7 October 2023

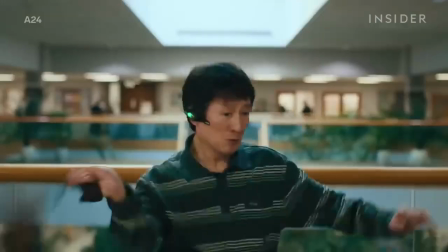(4:01)
And for shots like where Waymond does all these wraps,
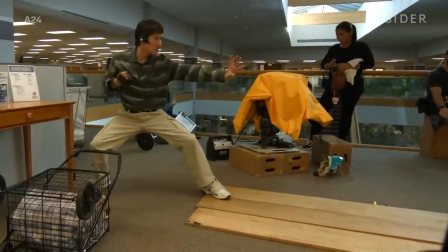(4:04)
the team used a stunt double fanny pack with an elongated 7-foot-long strap that allowed Ke to spin it around more,
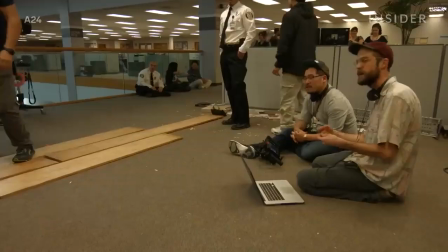(4:11)
plus padded zippers so that none of his targets would get cut in the face.
So let's do a real fanny pack and 2 cameras.
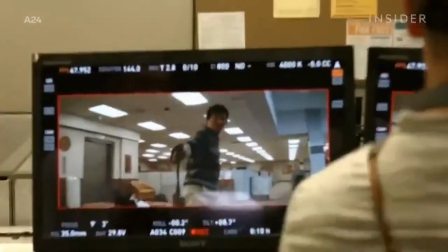(4:18)
To execute this sequence of moves at the end of the fight, Ke brought the fanny pack home with him for practice,
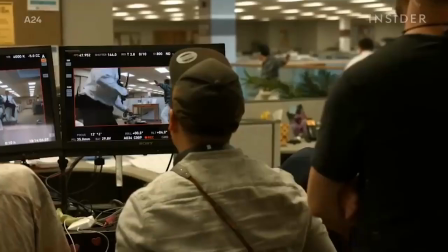(4:23)
refining his technique based on wushu rope dart martial arts. It paid off on set when he managed to nail the kick on only his second try.
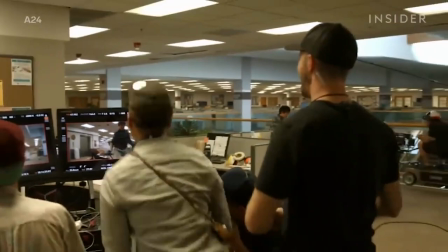(4:36) Come on!
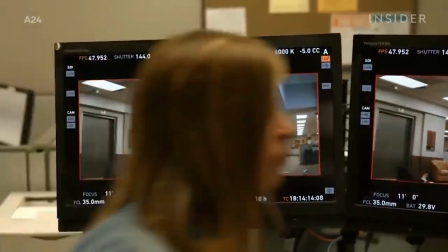(4:38)
Ke needed to get the kick right within a single take because it'd be seen in a wide shot, capturing the action and reaction in one.
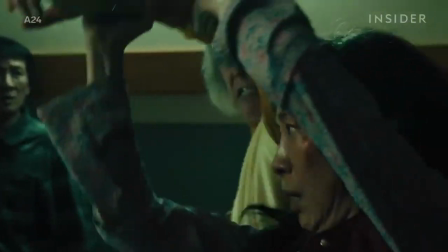(4:46)
This approach to the camera set the fights in Everything Everywhere apart from conventional Hollywood fight scenes.
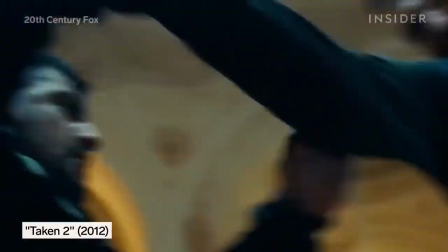(4:51)
Typically fast cuts and swinging camera motions make the actors' hits look more violent.
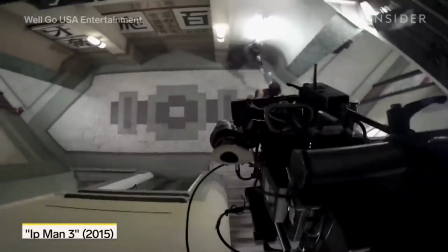(4:57)
Classic kung fu movies don't need to rely on those techniques, since since the stars usually have some background in martial arts and can actually fight.
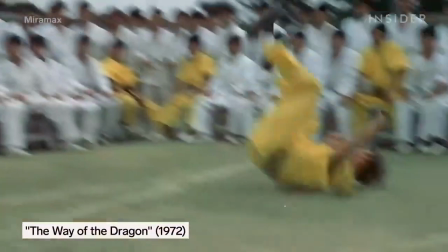(5:05)
The camera work and editing tends to show action and reaction in the same frame, rather than jerking or cutting around.
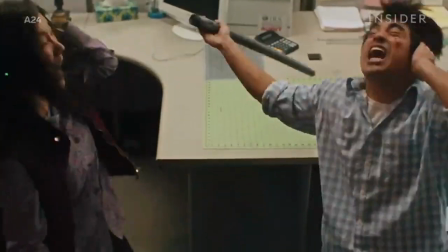(5:12)
The directors of Everything Everywhere followed that model, as they wanted audience members to see it was actually the actors fighting in most of the scenes.
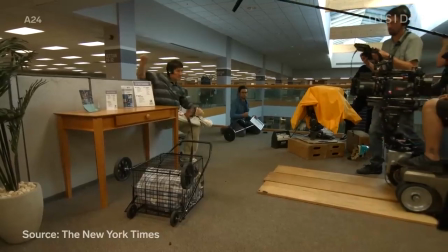(5:19)
They didn't want to have to shake the camera a lot or point away from the actors' faces to sell the fight.
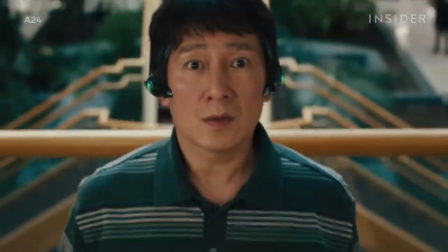(5:25)
Another Kung Fu-inspired moment, the beginning of the fanny pack scene, where the camera starts on a close-up of Waymond looking up, then slowly pulls back.
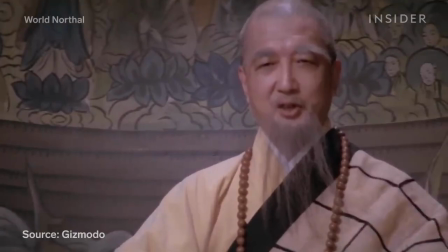(5:33)
Andy said this moment of realization is a signature of Kung Fu movies.
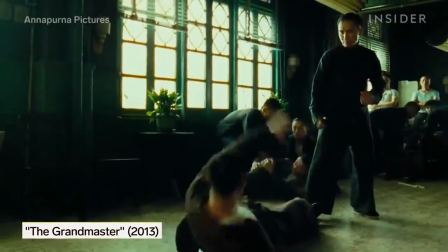(5:38)
There's a focus on the eyes, and then this wider scope of the battlefield. These knuckle cracks, too, are a reference to classic Kung Fu.
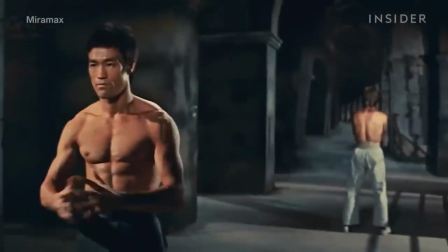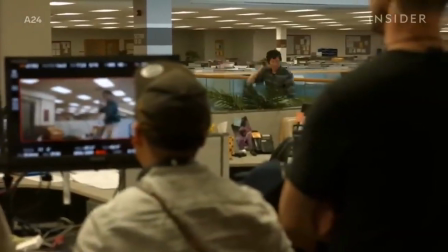(5:52)
Executing these core Kung Fu moves perfectly was just half the work on Everything Everywhere.
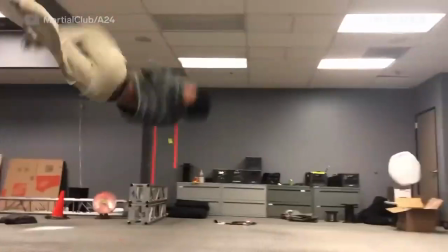(5:57)
The team also had to put their own spin on the choreography. Literally, as you can see in these moves Andy did while doubling for Ki.
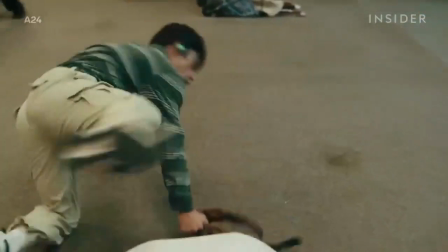(6:05)
And a lot of those moves, a lot of those sweeping groundwork floor techniques, they don't exist in martial arts.
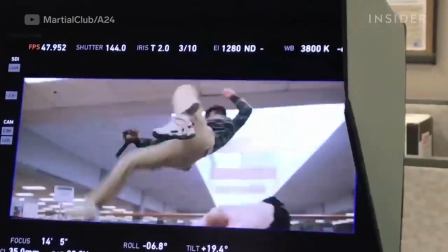(6:10)
Yeah, that's straight breakdancing. At least not yet. So I implemented that just to add a little more of a modern flair and modern spice to it.
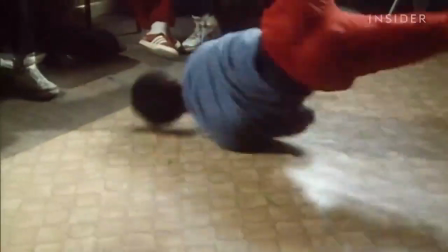(6:18)
Breakdancing, like b-boying, you got a lot of sweeping techniques that you can't find in any martial arts.
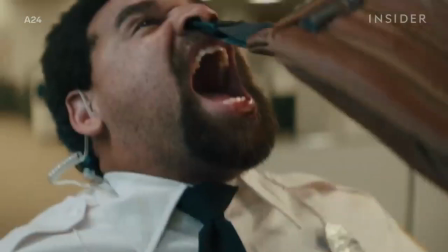(6:23)
This hit is also a specialty stunt reaction that you won't see all that often in movies. There was a guy that I brought in for that very final hit where the fanny pack click goes in his nose and he yanks him down. I wanted that to be the most brutal reaction in the entire fight.
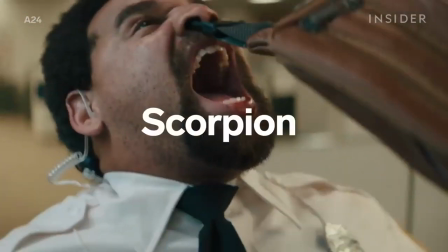(6:39)
And the guy does a reaction called a scorpion, where you go from standing to all of a sudden inverted.
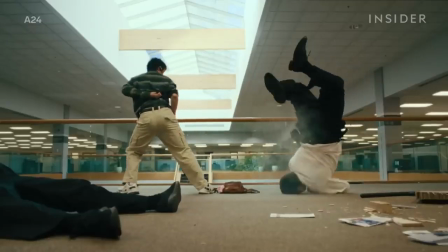(6:46)
It looks like you're landing on your face, breaking your neck, and it's a very specialty reaction. Not very many people can do it. The human body is not supposed to bend that. Yeah, it just looks nasty. It looks like a scorpion. That's shit.
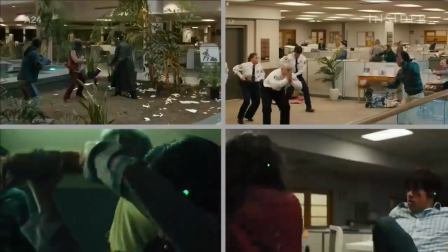(6:56)
The fights in Everything Everywhere bent the rules of human movement and action in general. We shouldn't be copying what the veterans of the Hong Kong cinema has done for us before.
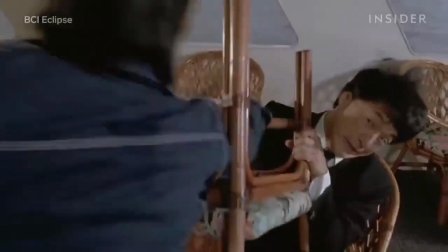(7:08)
We kind of use their films and their body of work as kind of like an encyclopedia.
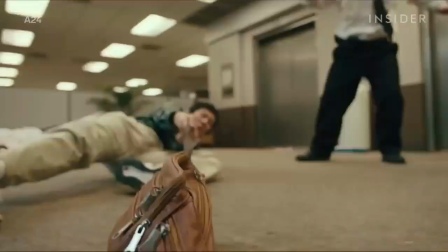(7:13)
We elevated it with all the wild wackiness and like the new moves that we're bringing into the picture.
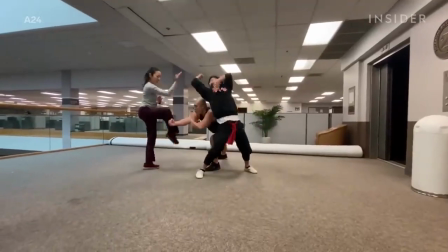(7:19)
I believe it's our job to enhance it and evolve it, whether it be with VFX, moves with like,
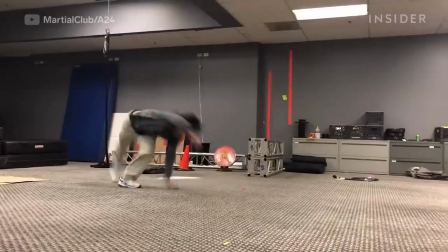(7:25)
parkour and like martial arts tricking and breakdancing.
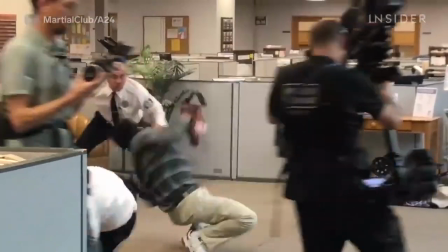(7:28)
And I think that's going to be a very important aspect of the evolution of martial arts filmmaking. Oof.